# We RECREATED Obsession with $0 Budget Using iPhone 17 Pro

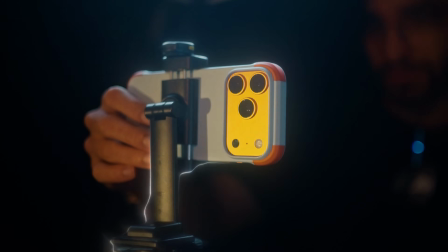0:00 We're going to be recreating iconic scenes from the film Obsession with nothing but an iPhone and a bunch of stuff from the Office studio.
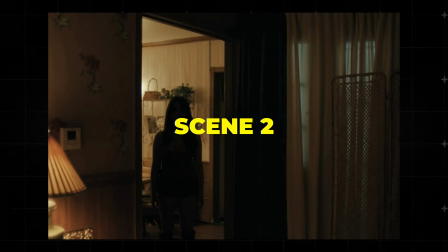0:08 These are the scenes that we are going to try and replicate with the iPhone, and I'm pretty sure that you guys are pretty familiar with these scenes.
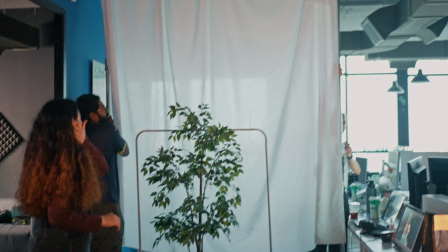0:14 And not only that we're trying to shoot this with just an iPhone, we're going to be shooting this only in our office.
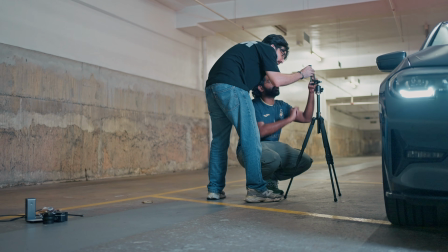0:21 But before we get into all of that, why Obsession?
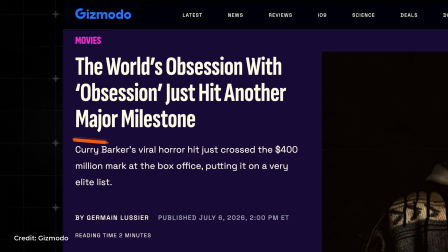0:24 Now, it is common knowledge that this film has managed to gross over $400 million in the global market with a budget that is just around
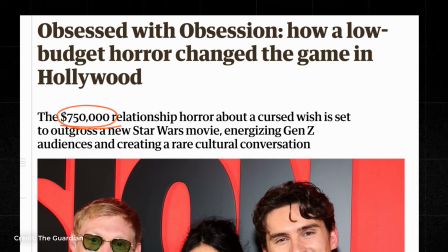0:32 750,000 US dollars. And that just kind of proves that if you want to execute something creatively, you don't really need a big load of money. So they have low budget, we have even lower budget.
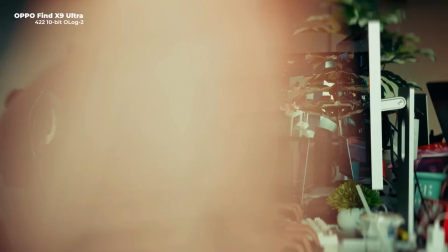0:43 And with the ever-improving mobile phone camera quality these days, we thought, why don't we do this ourselves?
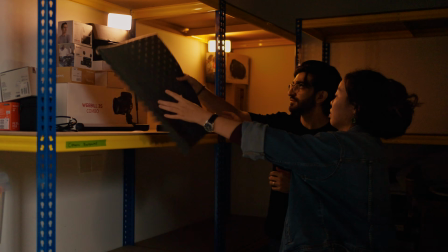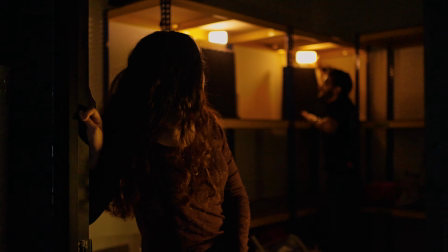0:57 Alright, so this is the first scene that we're filming for the recreation of the Obsession movie. We have this scene where Celine is going to be doing the glint in the eye recreation.
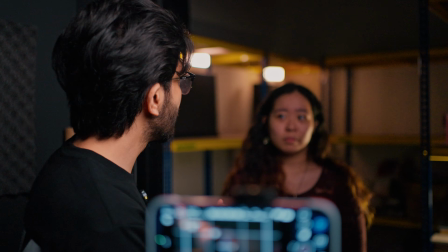1:05 It's a VFX shot, actually, but we are trying to match the lighting as much as possible.
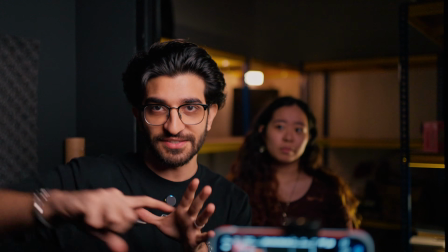1:09 Since we don't have access to like a motel-style location, Porsche, whatever.
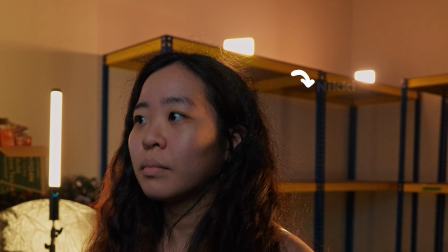1:15 Porsche? So what we're using is our storage room. And the little lights at the back, which are supposed to be the hanging ceiling lights, we have replaced them with our mini lights.
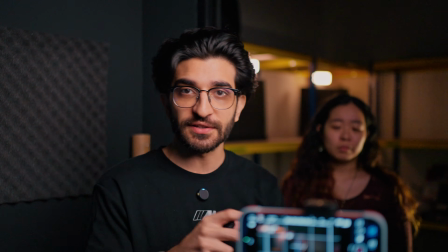1:23 We have diffusion on top, so it is a little bit softer.
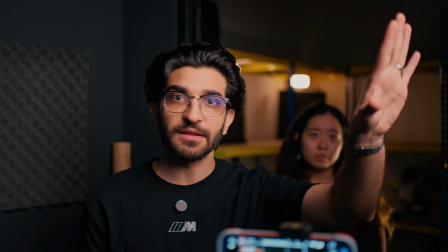1:25 We've got a light, the big soft box at like 5% power, bouncing off of whatever wall we have on the side, which is dark.
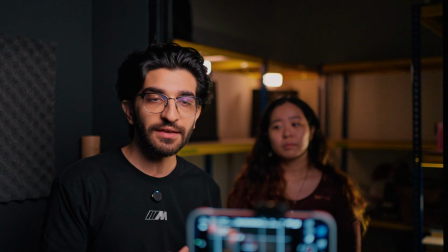1:32 But it's good enough for this scene because she doesn't need to be lit super nicely. It's just enough to catch her eyes so that we can track that later in post.
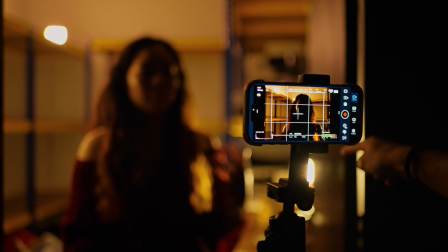1:40 This side of your face is perfect. Shadows are perfect, lights are perfect. This side, your shoulder is perfect, too much light on your face.
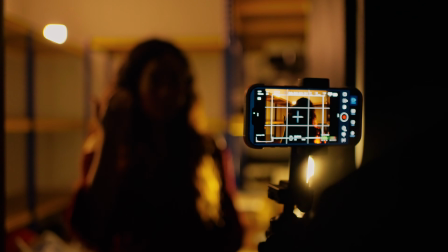1:47 I think you gotta fluff up the hair so that it doesn't fall too much on your face. This is the worst set ever. I can't take it seriously.
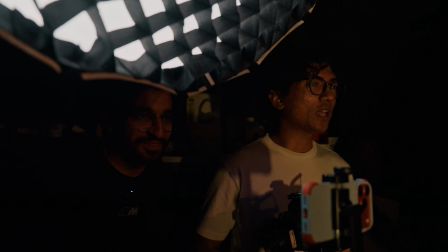1:52 I can't take it seriously. Okay. Get it out, get it out, get it out. You're a piece of You're a freak!
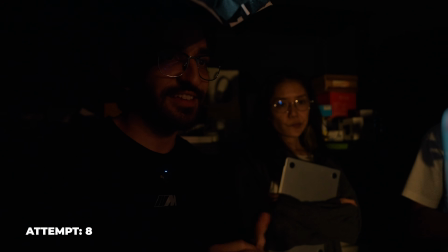2:00 Stop being And the light.
I know you like me, Bear.
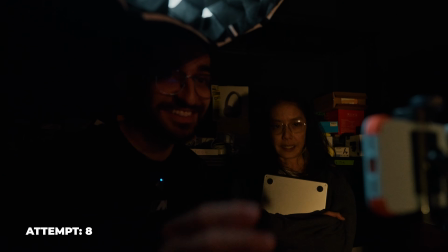2:06 That was good. That was good. Cut. Yeah, I think that one was good. I think that was the best one. What the hell?
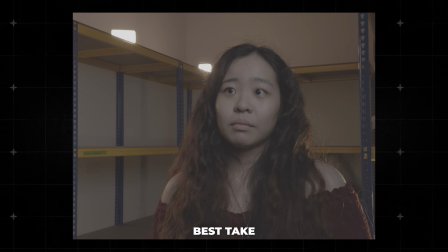2:12 Started acting and everything. And that's the frame that we've tried to recreate as close as possible with the resources that we had.
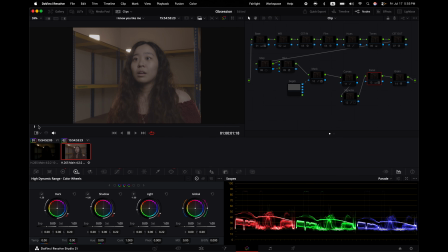2:19 So let's start with the first shot we shot, which was basically shot inside a storage room.
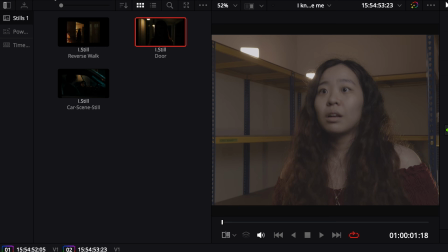2:24 It's really bright and vibrant. The colors don't match at all. I'm also going to open a reference frame. So this is what we are referring to.
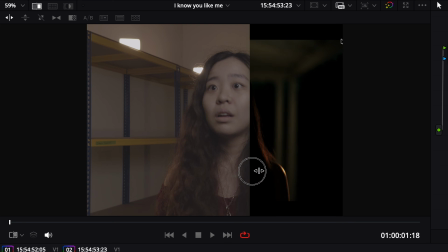2:30 And what we would have to do is build towards that. So we're here, we're going to have to go here. And the way I did it is pretty simple.
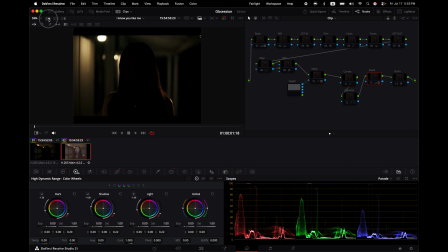2:36 I'm going to speed run through this so I don't bore you guys. But if you want to know a full tutorial, we'll build that as well. So straight out of camera, without any grades, this is what it would have looked like. Then the main thing comes in because this scene is supposed to be really dark, like a silhouette essentially.
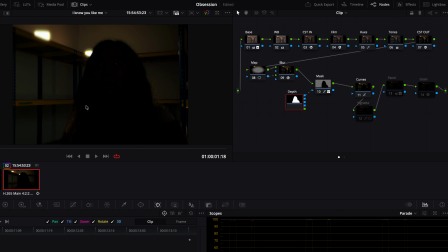2:50 So what I did is I created a mask of just Celine with a few magic tricks. So she becomes a silhouette, but notice how her eyes are still staying there and the light that's falling on her shoulders is still staying there.
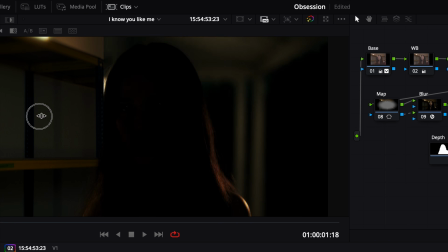3:02 We're getting that look just almost 100% accurate. Very, very close, especially when we look at that build up that we started with.
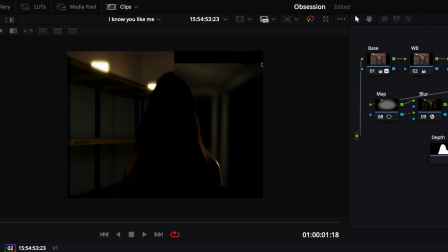3:08 Of course, there's a little bit more to change, but let's continue with this for now.
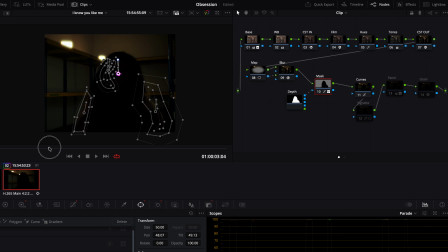3:11 I've created some power windows that are tracked to her, meaning her shoulders will always stay exposed in terms of the lighting being higher, and also the left side of her face will still have some exposure. So let me show you what I mean by that. So this is the left side of her face. If I increase the opacity, you can start seeing more of her face. And then of course, for each eye, we actually have it.
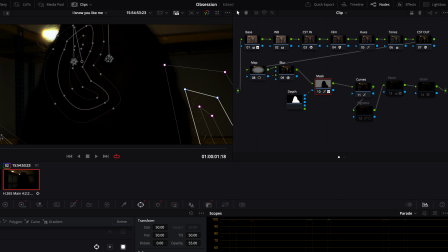3:31 So if you see, this is eye on the left and then the eye on the right should be right there. So that is what is giving us this sort of glint in the eye, and I think this looks really, really cool. Then I added just a simple curves to make it a little bit darker. I added a vignette to take away focus from here, push more towards here.
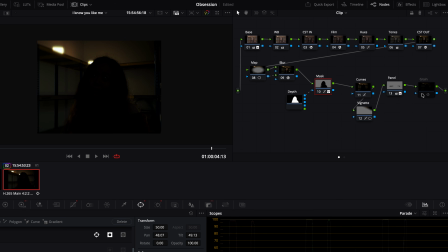3:47 I corrected the panels on the sides that were too distracting, and I added a bit of grain and a vignette to complete the look.
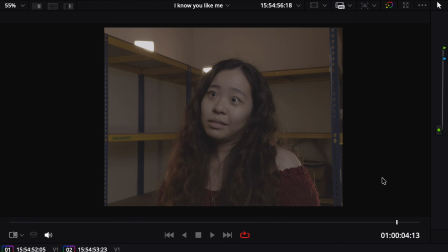3:54 So that's your before and that's your after.
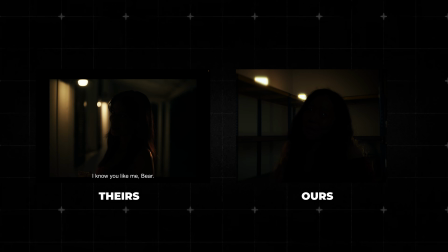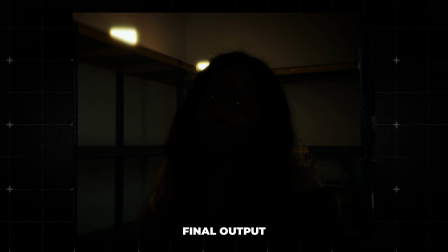4:03 I know you like me, Bear.
Pretty cool. Next, we move on to the backwards walk scene. Recreating the set for this scene was tricky.
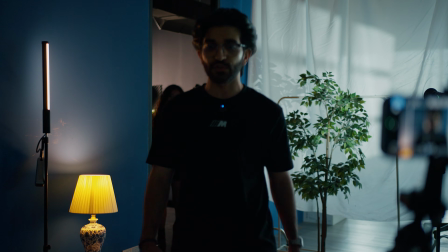4:12 So as Umar was taking charge of filming and directing, I then proceeded to design the set with Jazz and Celine.
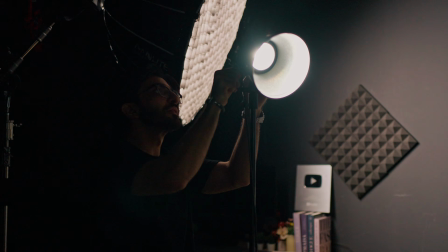4:18 So as you can see, we made use of the door frame, and then we have the lighting at the back, and then we've got something that looks like a curtain and, you know, the lamp and everything,
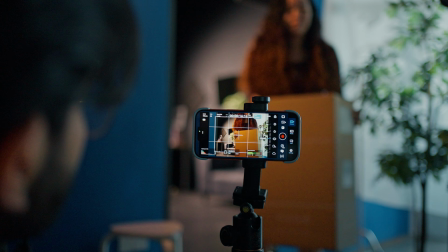4:26 just to have the look and feel that the film had. Hopefully, we managed to recreate it as close as possible.
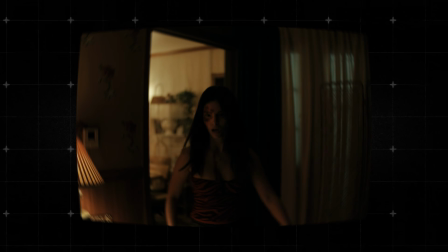4:32 You watched the scene? Okay, stand still, stand straight.
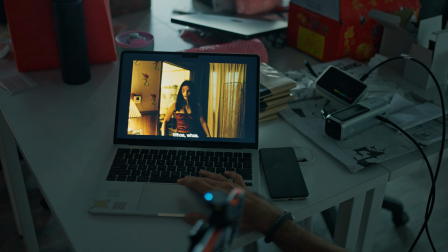4:38 And you're looking at Jazz, essentially.
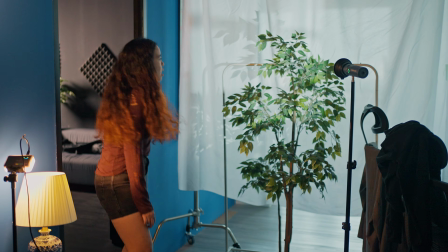4:45 Her mouth's like kind of open, but she's just like contorted a little bit. 3, 2, 1, action.
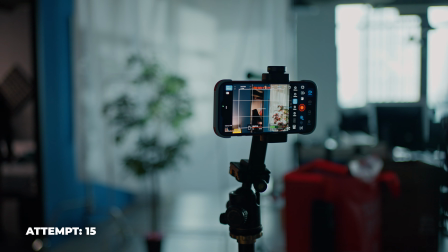4:53 And go.
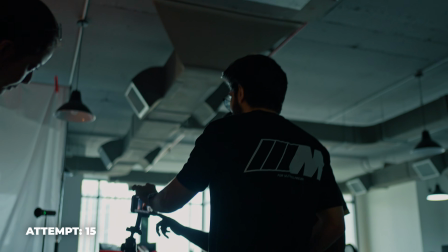4:59 Oh! Oh! This might be it. This might be it. Someone starred.
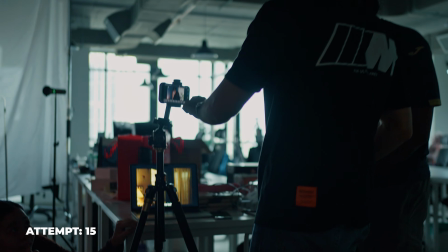5:04 I'm gonna save this video. This might be it. This might be it. Okay.
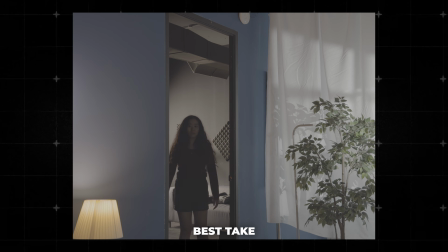5:07 Again, there are some differences because it's in the office and not in the house, but I think we've managed to recreate it as close as possible.
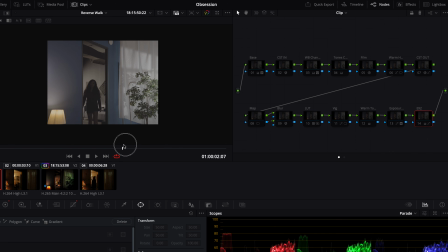5:14 The most important thing is the lighting and the performance, I feel. The edit for this was pretty straightforward and simple.
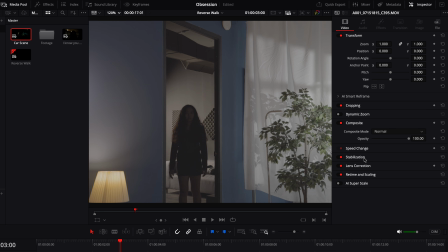5:20 You just take your clip that you've shot in the correct order, and then you're just gonna go into your speed change and just hit reverse for it to play backwards.
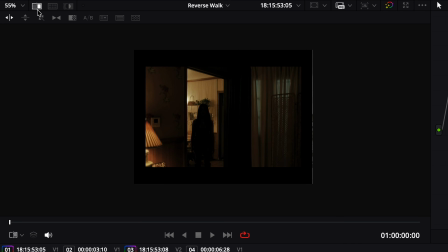5:28 This right here is our reference frame. So Tarsh did a really great job at recreating that sort of set design.
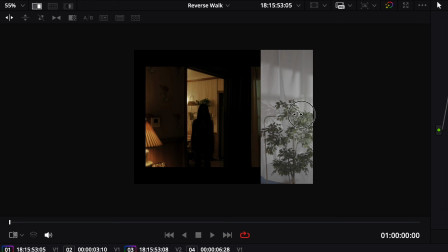5:34 So we have this window coming out from the right side with the light coming in from behind it. The doorway is in the exact same spot with a warmer light behind. And then finally we have a lamp off to the left. So again, we didn't do a one-to-one recreation here, but we try to get the vibe right.
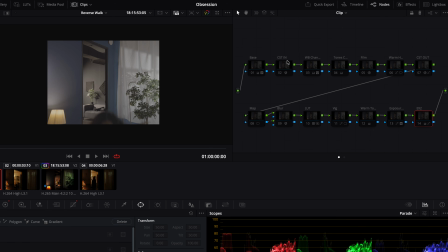5:47 What will do the heavy lifting is going to be the color grade. So again, CST in, CST out.
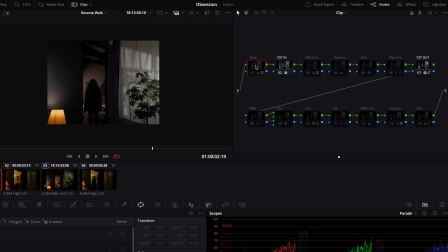5:52 That gives us our regular Rec 709. I've done the base correction, which I brightened up the image a little bit.
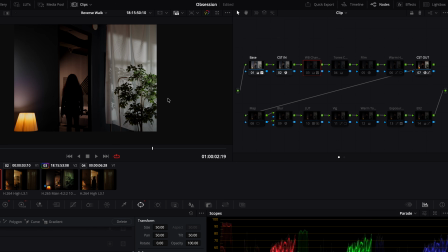5:57 Then my white balance on the right side is what I adjusted. So if you take a look at it this way, we basically went from this warmer tone here and we cooled it a little bit. Next, I added the tone curves. This affects very subtly. It slightly warms up the other edge, the outer edges.
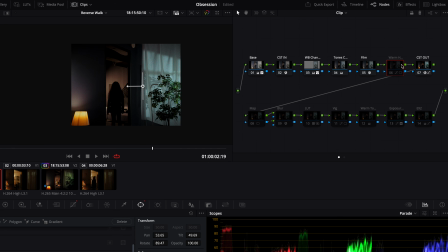6:12 Then I added the film look creator to get that bluish look. Then I added some warm hues. This is before and this is after.
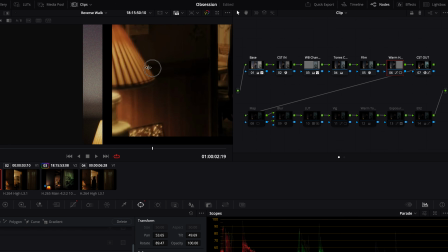6:18 If we refer back to the actual video, you can see the colors are a little bit more desaturated.
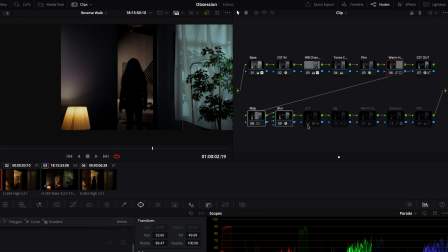6:23 Once again, the same blur that we added for the other video. Then we added our LUT to make this a little bit more grungy and dark.
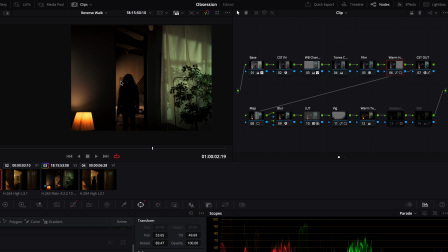6:30 I added a vignette. Then I added warm tones to the overall image because remember, our reference is very, very warm. So it's getting slightly closer there. Then we added some more exposure to make the right side a little bit darker, and then the exposure 2 to brighten up some of the highlight spots.
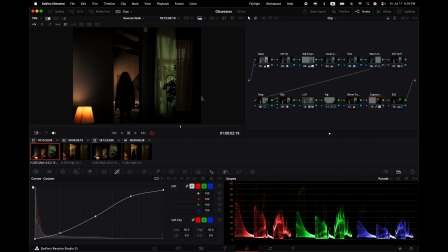6:43 So it's really green now. Obviously, we're gonna have to fix that. We're gonna make it a little bit warm. So this is our channel here. So come in here and we're going to remove some of those greens just like that.
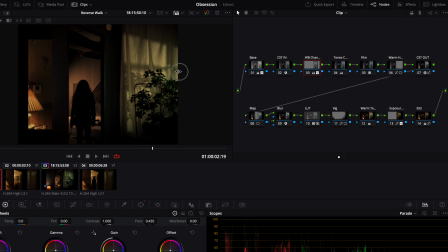6:56 We can't get a one-to-one on this because we didn't have an actual window lighting setup, but this is the closest we could actually get. But regardless of that, the shot on this looks pretty damn cool.
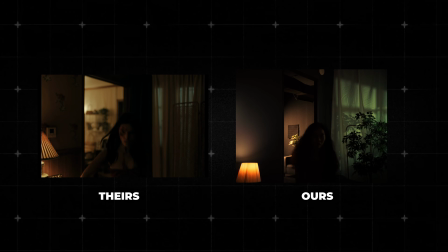7:07 And I think we nailed it. Here they are side by side playing on screen.
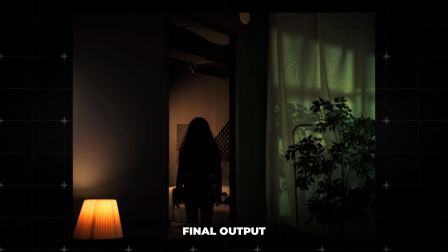7:16 That's really, really cool. This is more of the effect recreation. Up next, the car scene.
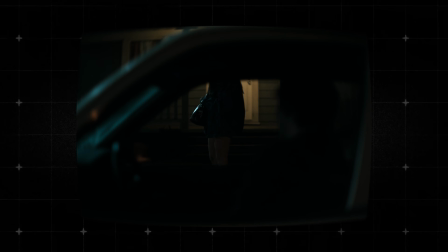7:21 All right, so this is the final shot for the day. We actually have the car shot that we wanted to get right.
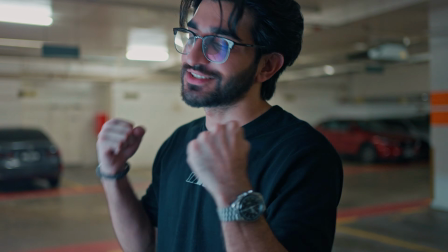7:26 So right here, we have the car parked. We're gonna have the lights set up already. So there's an orange light that matches the ambience around us.
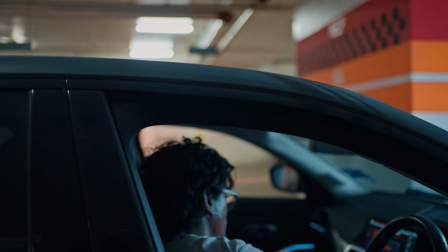7:33 There's a cooler set tone for the moonlight that'll light up the front of the face of the subjects, both of them.
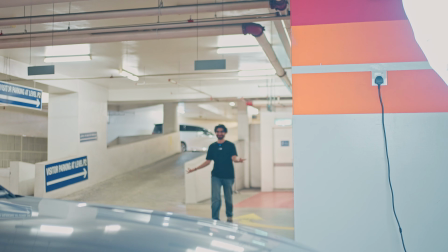7:39 And then we have one light off in the corner there that's going to light up the background as well for the orange-ish light.
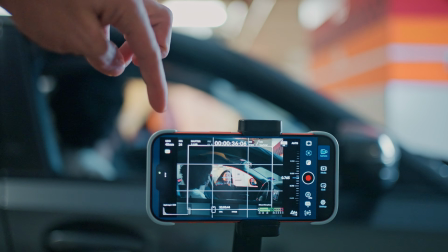7:44 We have the shot set up already. Again, 48 mm, 24 FPS. We're going with 1/48.
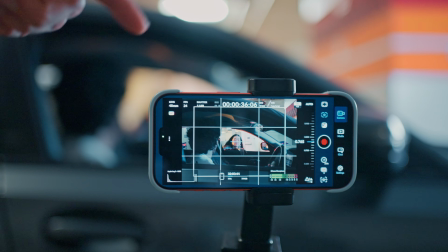7:50 ISO and white balance have been set for the environment, and that's where she's gonna pop up to. So let's do this.
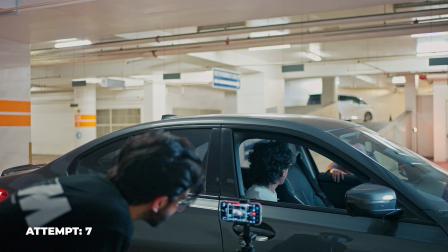7:55 You guys ready?
Do you like me? Because if you do, now's the time to tell me.
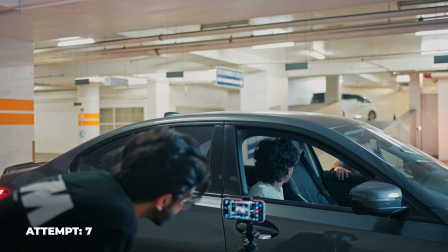8:01 I like you as a friend. Okay. Good night.
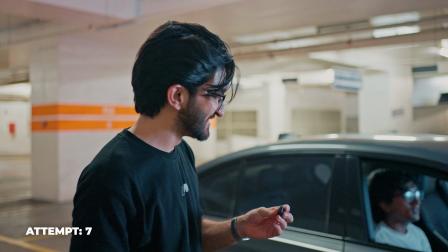8:11 That was so good. What was that?